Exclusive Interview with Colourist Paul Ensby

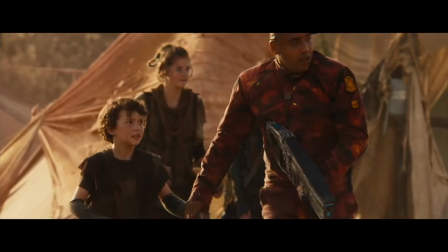242s
We used what we call visual effects mats to time or grade or colour the background separately
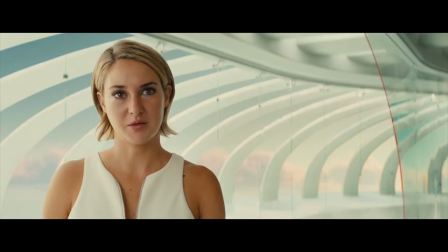248s
to the foreground images so that we could make changes to the computer-generated elements separately.
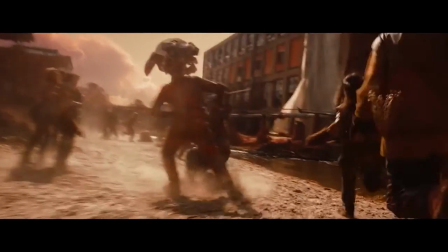254s
And that was very important because it also saved us an awful lot of time, and the visual effects people could actually get their shots approved and into the cut just that bit earlier.
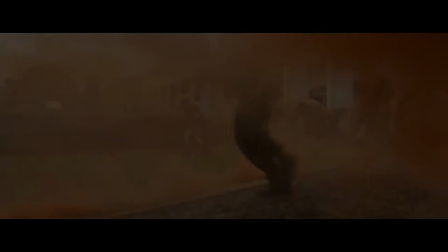263s
There's some really interesting scenes and looks flashing through here, fast cutting.
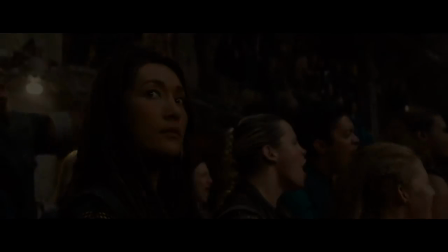269s
All those backgrounds are all separately coloured, lots of blues and oranges. A very interesting challenge, and I got on board.
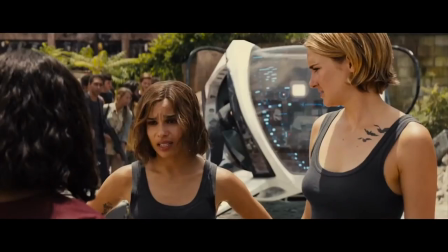277s
I was asked to go to Los Angeles from the director of photography,
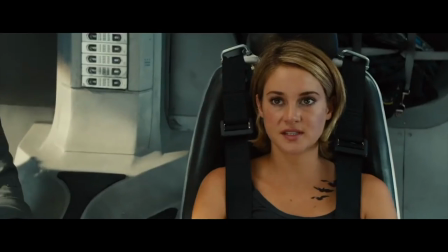284s
who requested I fly over particularly just for that project itself, and I was there for 8 or 9 weeks.
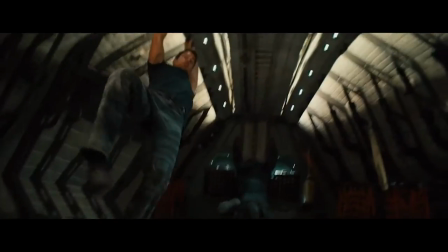290s
It was very challenging, but ultimately, you know, we got there and we had limited time because of the release date was already set,
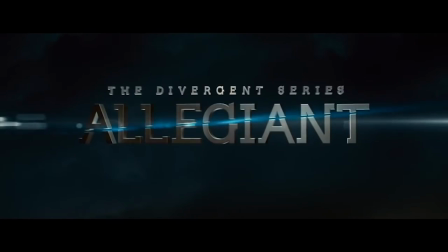297s
and we were working up to, you know, 3 weeks, 4 weeks before the release date. I saw it last Friday.
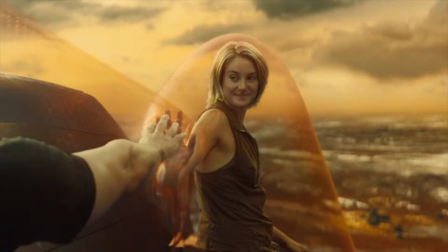303s
I was really, really impressed because it's basically a futuristic landscape. It's the Earth after it's been devastated with radiation. And the land is red, the water is red or blood, and that's all been created either with CGI or in your grading suite.
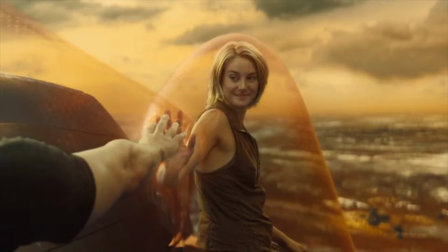320s
And it's quite incredible. Yeah, we had to do many pre-production tests because they weren't sure what direction to go with. They gave me some plates to work with, and I gave them about 10 different versions of all kinds of colours and different, you know, layers of saturation, and they eventually picked out, you know,
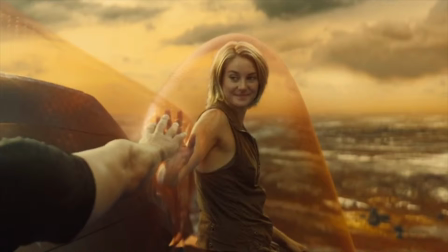337s
a number 7 as the best one, and then we worked on that a bit more and concentrated and just narrowed it down with a bit of tweaking either end. Didn't help that those guys were in the States and I was in London, but we managed to get through it. Did a few sort of, you know, conference calls, and we have a system here where they can view in the States what I'm looking at in London in real time.
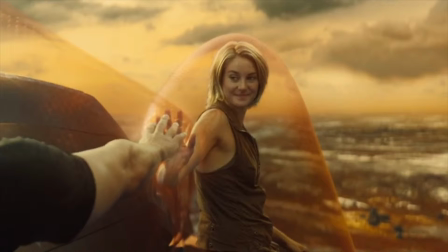352s
That's incredible. And I remember actually witnessing it about 2 years ago. Right, okay. Well, even now it's gone crazy now, and believe it or not, you can actually, there's a system where they can have a laser pointer in their room and point it at the screen that shows up on my screen,
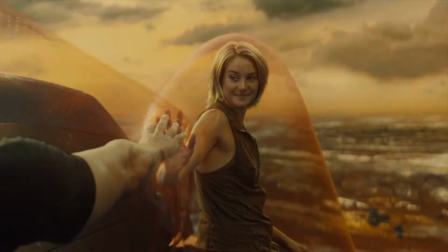368s
which is... That is incredible. And I can't quite get my head around that yet. But that's amazing.
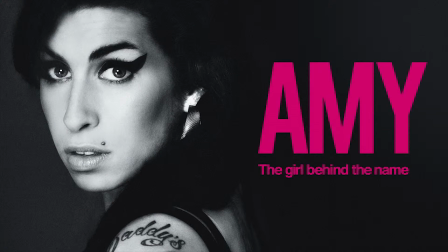372s
And next, on to the winner of this year's 2016 documentary category at the Oscars, Amy. So Amy is rather different to most projects in as much that it's designed as a documentary all from archive material, mm-hmm. or all from captured material, or it goes from the worst flavour of material,
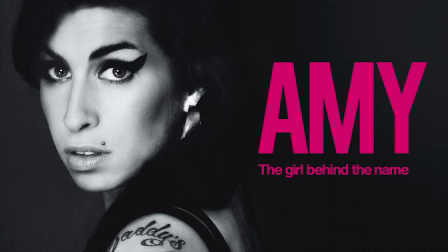391s
which is YouTube, all the way up to a lovely, you know, high definition master from the BBC. And the massive challenge with Amy is that we have to somehow make that cinematic and palatable for a cinematic audience when you're blowing it up to, in some theatres, some quite big screens.
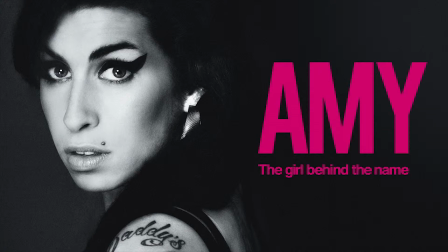406s
So it's a very different challenge to what I normally have to do with when I've got a director of photography next to me who's got some idea of what it's supposed to look like, and this was very different. And sometimes it was a bit of compromising going on because the master material wasn't as great quality as we'd have liked, and that's mixed in with some camera footage, and it's all different shapes,
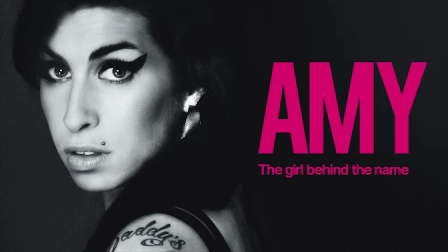424s
sizes, formats. It's quite a challenge. It's a very different way of working, but ultimately, because there is no DP, the colourist kind of becomes the director of photography, who is the biggest collaborator to someone in my chair.
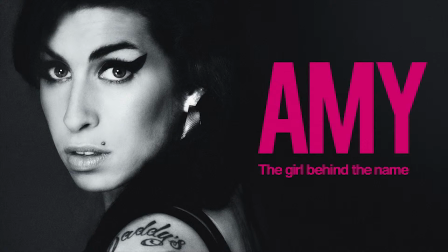436s
They're the person that you kind of talk the same language as a director of photography, and you're there to help them submit to the director what he had in mind. So we can play this now. This is a very nice teaser trailer, I guess. It does show you some of the different images.
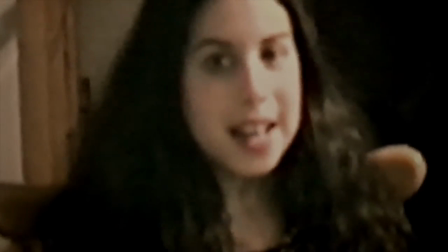453s
So we start off, this is her obviously home footage. I had to sort of decolour this to separate it out from when she's actually an adult.
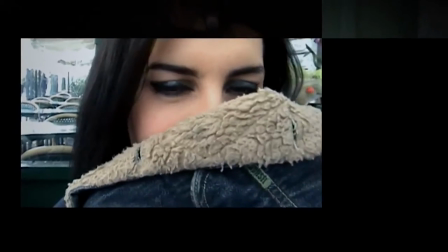463s
That's been taken. So we had, as you can see there, this is now full colour because it's her in her glory and happy times.
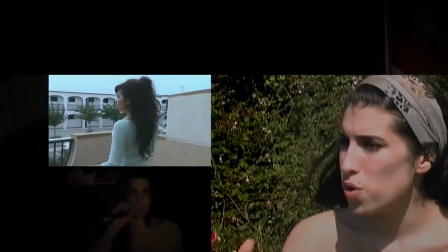469s
So it's a question of marrying all this up to try and make it as cinematic as possible.